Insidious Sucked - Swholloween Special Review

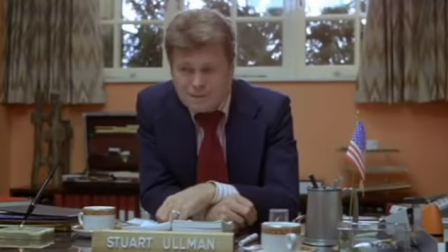He knew how to pace them and how to shoot them from just the right angles to give us the fullest effect of the story
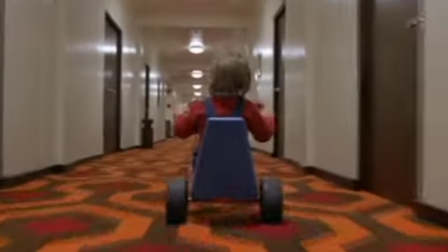while simultaneously developing characters that have real emotions so we feel real feelings for them when the crazy,
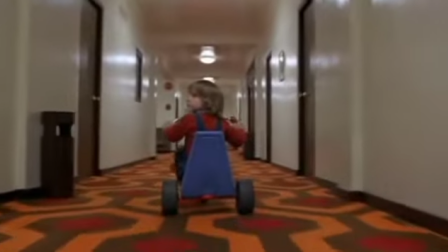scary stuff starts setting in. The Shining is just a little over two and a half hours in length, whereas each of these films are roughly a little over an hour and a half a piece.
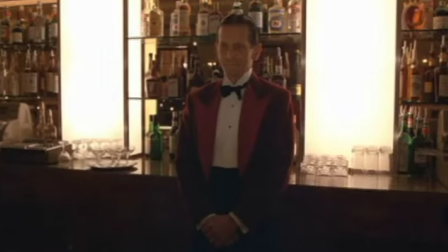But The Shining uses every minute it has available to it in great detail.
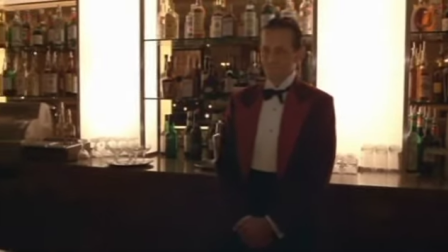It builds suspense grade by showing us the slow decline into madness that Jack goes through,
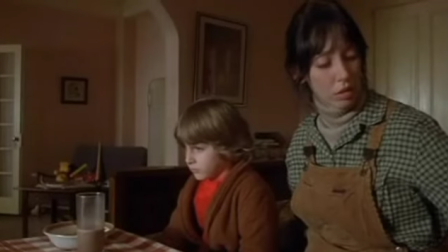we're given time to know their family as well as the strange and eerie things going on in the hotel,
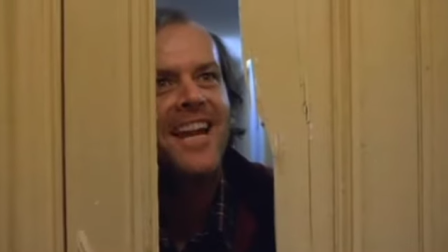we like them enough to make us want to stick around and slowly but surely we're feeling the stretching of time driving us mad just like Jack. the length of the film is used as much for the dreadful effect as it is for the symbol of really and truly feeling the way our characters
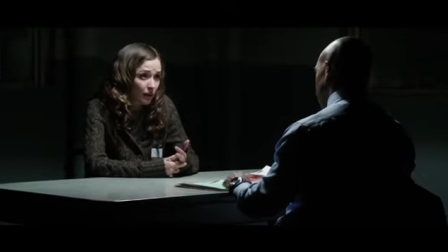are feeling insidious is just long just a bunch of things that take place in order and it's taking too long to get on with it you'd
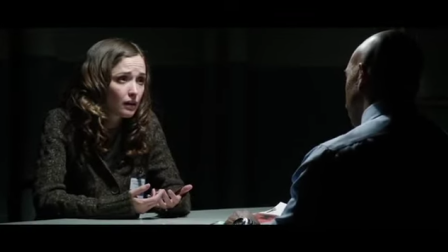think that that seeing as this film has all the same characters in it as the first one we wouldn't need to take the time to know them
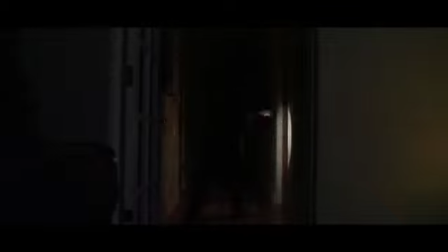as we've already done that so maybe this time we can actually you know care about their well-being except that's not the case and and
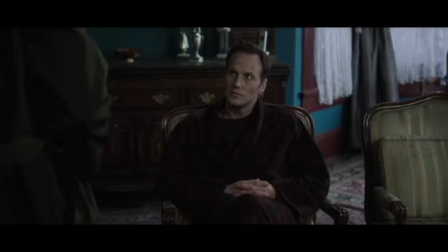not only that but but now the father is basically a completely different character given he's been possessed the kid from the first movie who was in a coma
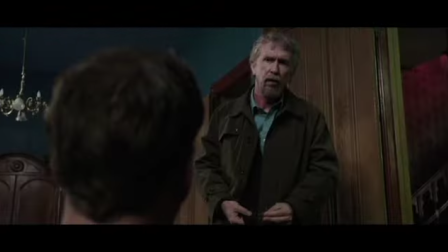most of the time and now he's brand new to us too because we didn't have a chance to know him in a coma you know we're introduced to
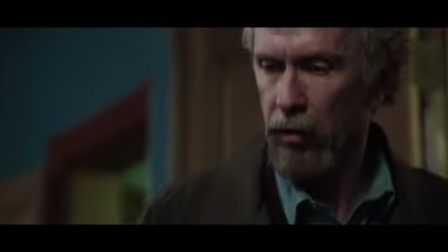this new spectral guy who used to work with the psychic lady and a lot of the time the movie is taking place from his perspective
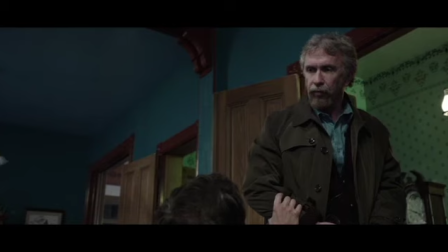with the paramormons, and again, it's just, it's making us this long truck through the same territory, but with so many new characters that we care even less about the story going on. Number six.
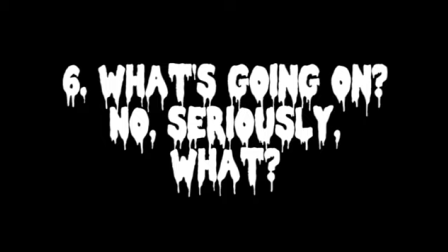What's going on? No, no, seriously, what? The second chapter begins with a flashback.
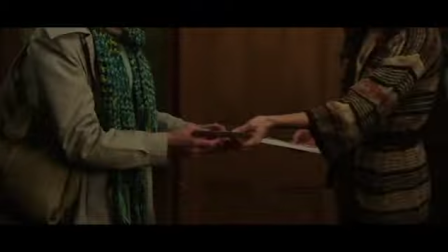Of course, we're not told it's a flashback, which is kind of confused. Remember how the last movie ended like this?
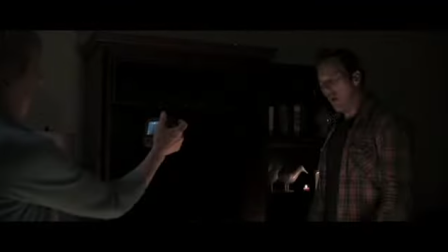Why did you do that? Why would you do that to me when you know how I feel about that?
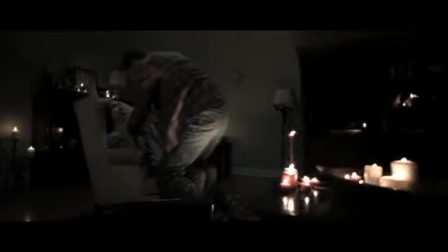Why? Why? Why?
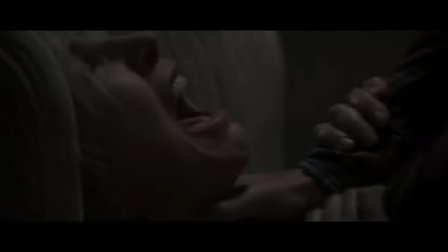Why? Why? Why? Why?
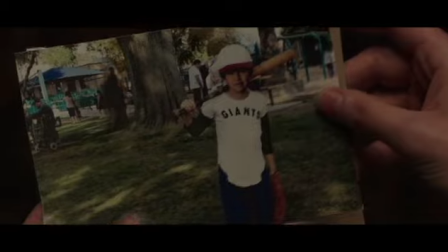Yeah, well, apparently it's more important to see this flashback so we can just be fucking confused as hell before we get started.
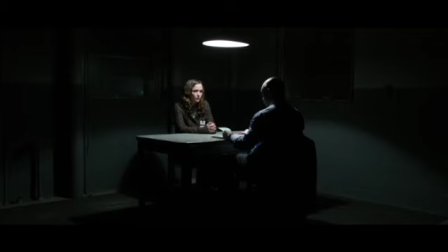I mean, later we do finally get to see, you know, the somewhat conclusion to the end of the first film but it's sort of just a,
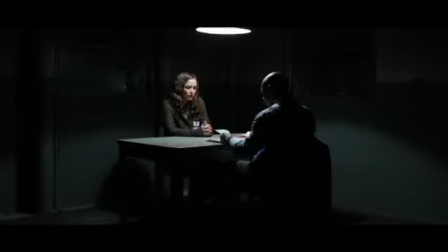you know, no big deal because now we have a whole bunch of new plot to talk about. Apparently there's, like, a police investigation going on,
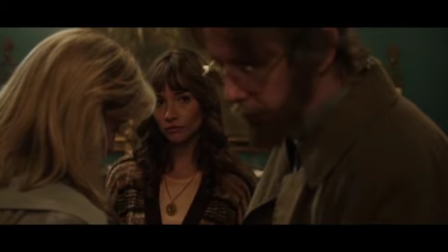but also, like, these people in the beginning were the psychic lady and the new guy, but they were younger,
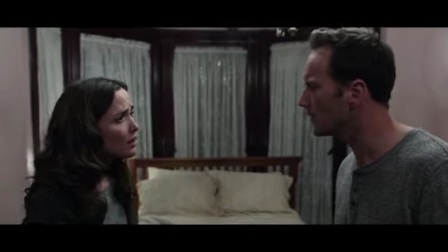but also Josh is, like, possessed, but then there's also this murderer who's the one possessing him. The plot is in this one, it's really fucking confusing. And not like in a way where I even remotely want to try and get into it. Okay, I'll try. I'll try.
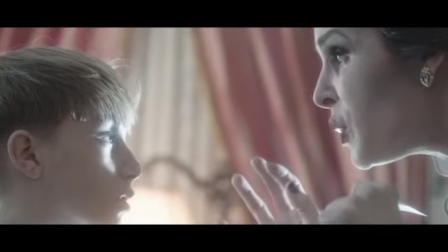So, it turns out that this whole time Josh was being followed by the evil spirit of a murderer and his mother, also dead.
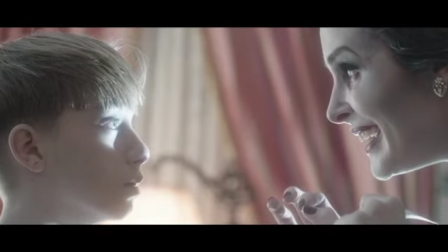And when he goes into the astral plane to save his son, the murderer takes control of his body.
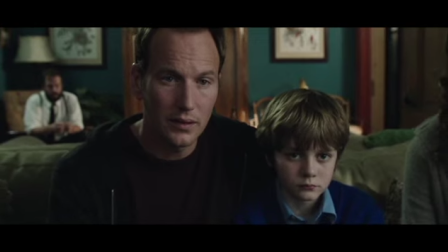The two paramormons from before contact a guy who had been involved with Josh's original haunting from years prior.
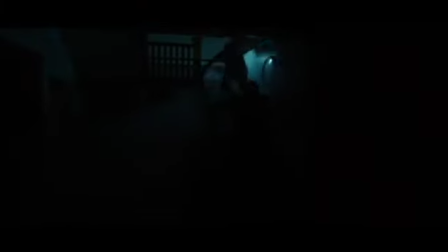So we see that Josh is still stuck in the astral world and that the spirit is still causing ghostly havoc in the house.
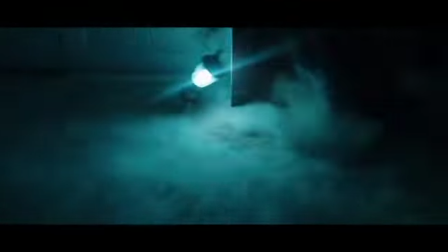But now with Josh being his new host, they decide to try and help him get back to his body.